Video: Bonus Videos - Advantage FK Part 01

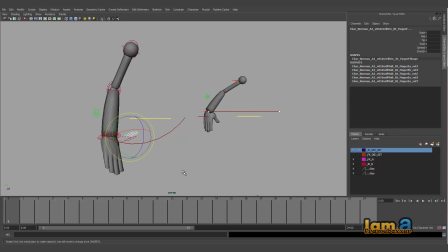8:11 Okay, and let's start
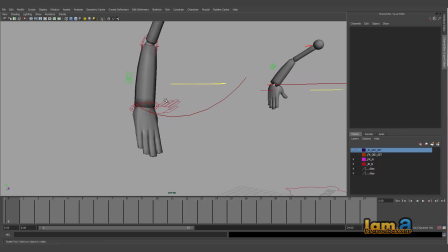8:15 just putting in certain values here so that it looks more believable. Let's put in a spread value there. Okay, and also I wanted to add in a little bit of twist value here to this.
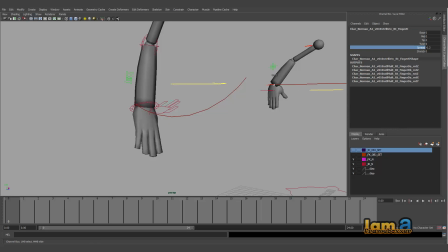8:29 Same with the other one. Let's put a little bit of spread value here, and let's twist it a little bit there, and let's twist the mid and tip a little bit more here. Okay, and this one,
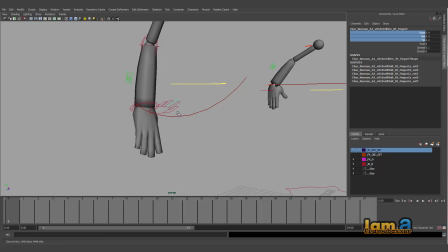8:53 the last one,
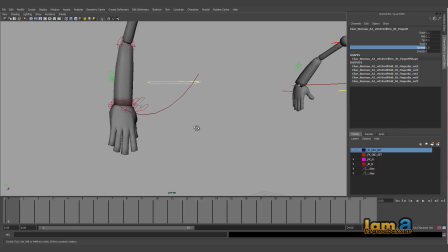8:58 so that it doesn't look very, you break away from the T-pose by doing all this, right?
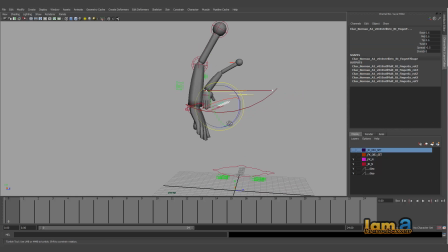9:05 You have this, and then let's choose the finger controls here, and now you know what to do with this. Let's set in the first pose that's not reaching, so set in, keep it slight, don't break it too much, because the movement of this is very swift.
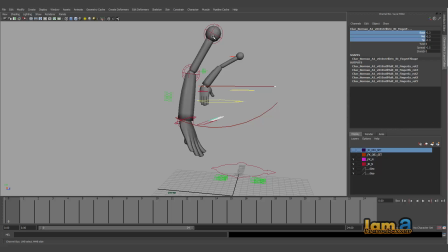9:21 So it's not moving so fast or something, so you can keep the delays also subtle and nice. So let's key this. Okay, and then as he moves here to this area,
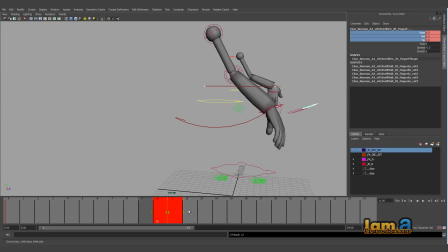9:39 so probably let's delay it a little bit more, so it goes like that. So we keep it 10, and then somewhere here we wanted to delay this, so let's delay this one here.
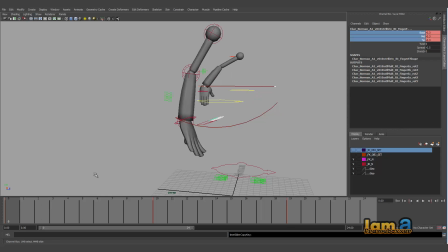10:00 copy this one and paste it here.
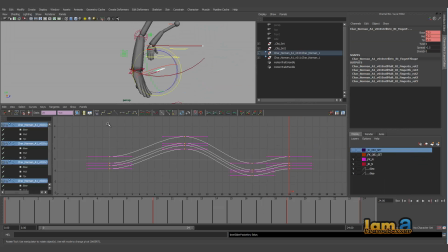10:05 Go to the graph editor, just make sure this is also spline tangent, just ease out.
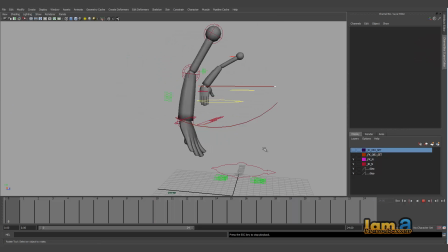10:18 Now we play this.
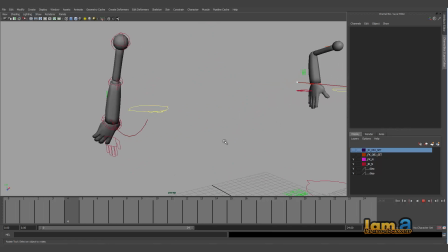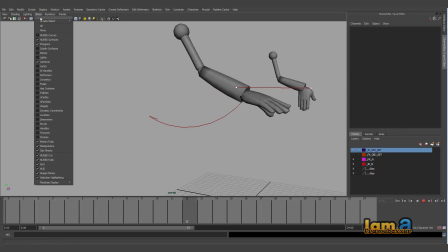10:28 Just remove all these NURBS, curves and motion trails so you can see it clearly.
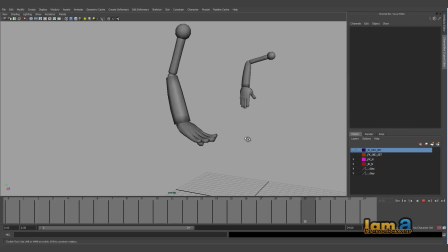10:35 Can you see how fluid it is? So it's basically, too many keyframes will actually spoil the animation. If we start thinking that if we put in more keys, the animation will be smooth, that might work at few places, not all the times.
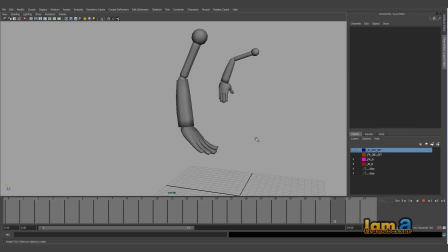10:54 So just make sure you have the keys that are needed and the offset frames are clear. The more you try offsetting, playing around with the offset and the values, you get better smoothness out there.
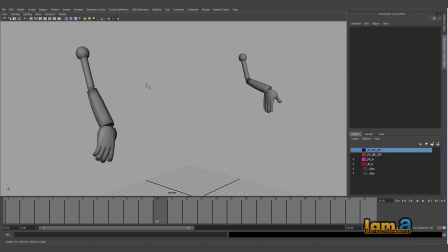11:10 Is that clear? Sir. Yes, sir. Okay. Now let's go to this IK hand.
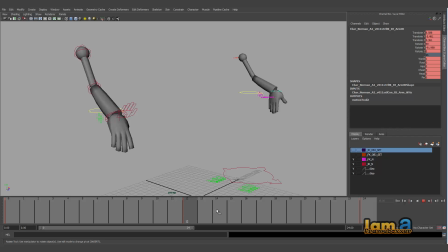11:18 See, IK hand, you can immediately see the drawback of IK hand. It doesn't create, if at all you needed an arc, then you need to go and set up in between here. So then it starts moving in an arc.
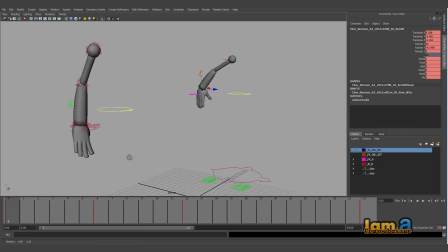11:31 But again, the flexibility that you get here with FK is definitely more difficult to achieve it here. This is advantage FK. Let's also talk about advantage IK practically, because last time I remember telling you with in the rigging session about this, right?
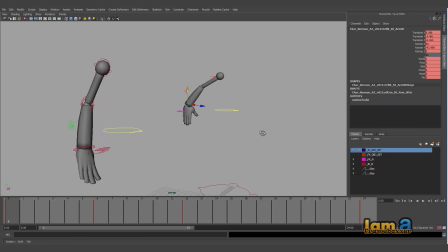11:49 But we did not do anything as a practical example. I also have two more.
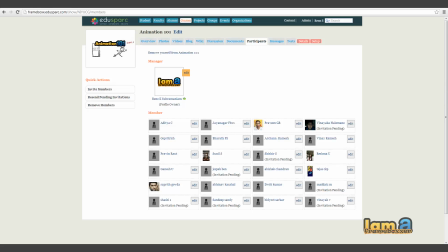11:54 This file is available in EduSpark. You can download from there. So you have this file uploaded in the document section.
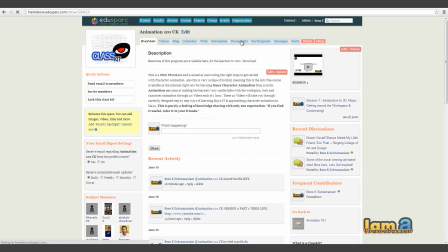12:05 So if you go to this documents, you have the start file uploaded here.
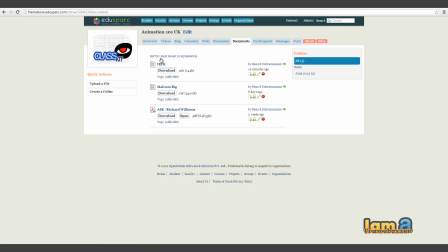12:11 So you can download and get started. All the layering, everything is done for you. You can straight away get started.